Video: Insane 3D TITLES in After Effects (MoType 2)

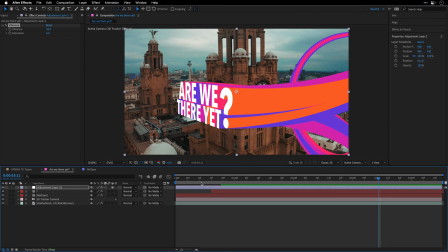756s
And I think this is going to help to make those colors pop a bit more.
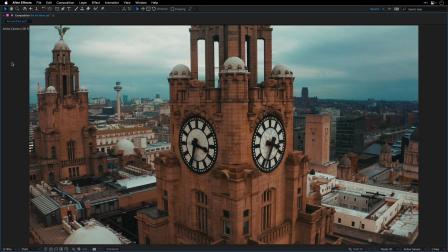762s
All right, I'll go to the beginning, I'll maximize this frame and preview the result.
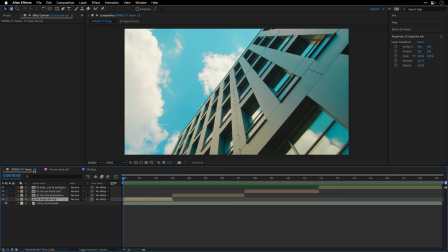769s
Now let's return back to the main composition and break down the other three comps that we have here.
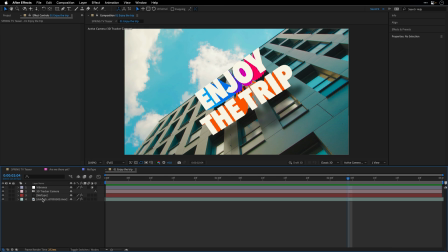775s
I'll start with the first one. The process here is almost the same. I track the camera and then I've applied the MoType plugin to a solid layer.
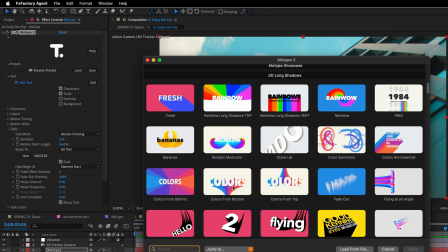784s
I've used the colors preset as a starting point, but here I've changed the trails appearance to sharp trails.
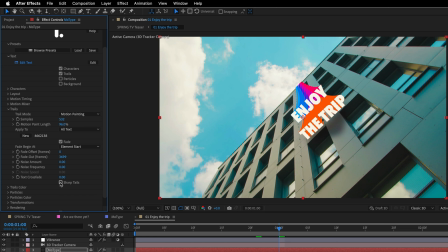792s
And this is going to create the taper at the beginning of the extrusion.
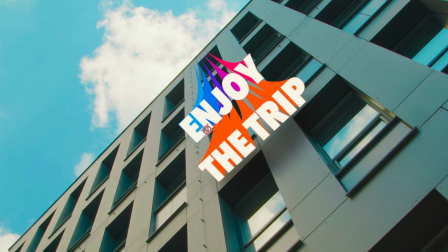798s
Now to create the shadow on top of the building glass,
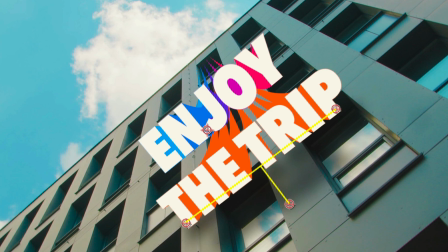802s
I've used the reflection plugin from the Maxon Red Giant VFX suite.
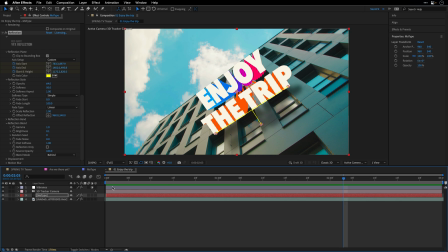807s
There's a link in the description if you want to check it out. Now let's see the second composition.
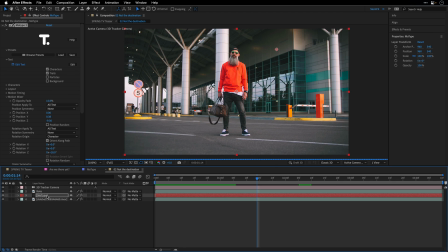815s
This one is using the colored motion painting preset with few modifications.
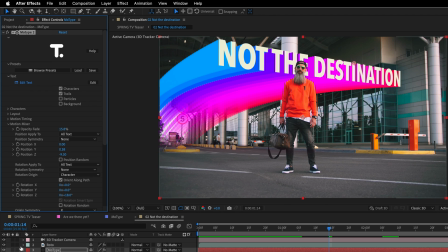820s
I've also rotoscoped the person, so he will be above the title. Same as the previous one, to fake their 3D shadows on the ground, I'm using their reflection plugin, and this is the result of it. And now let's take a quick look at the last composition,
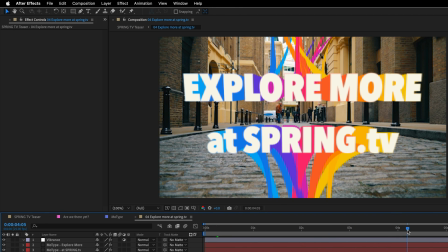839s
which uses the colors presets for the top and the bottom. And of course, I've modified the motion mixer to create
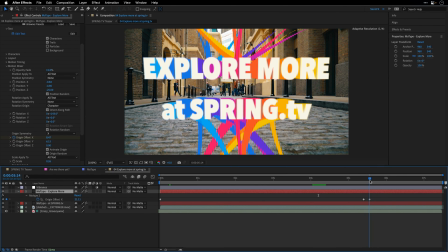850s
this lovely animation towards the end to sync with the audio clip that I have. All right, so let's bring everything back together by visiting the main composition that hosts all the other ones,
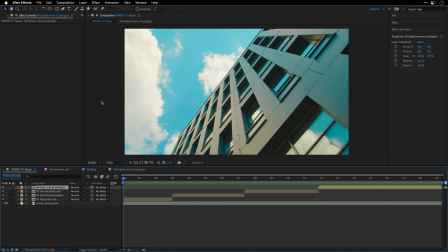864s
and then maximize the comp panel and watch everything in concert.
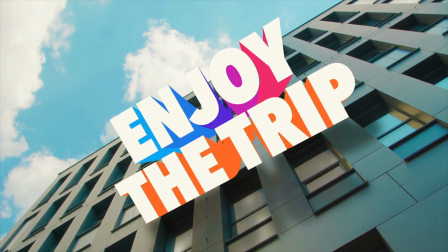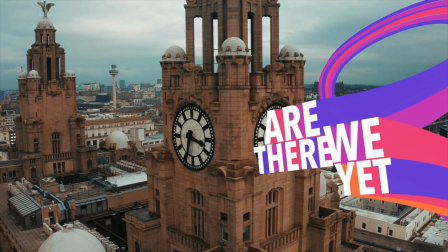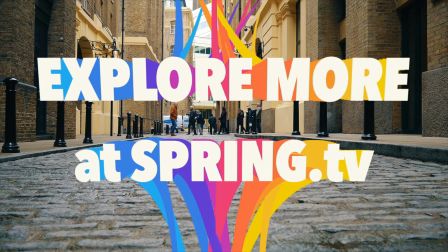881s
My purpose in this video was to go a little deeper than the rest of the tutorials and show you how to get the most out of MoType 2. If you like this plugin and decide to get it, consider using the affiliate link below, which will help to support my channel. Alright, that's it. Thank you so much for watching, and I'll see you again soon.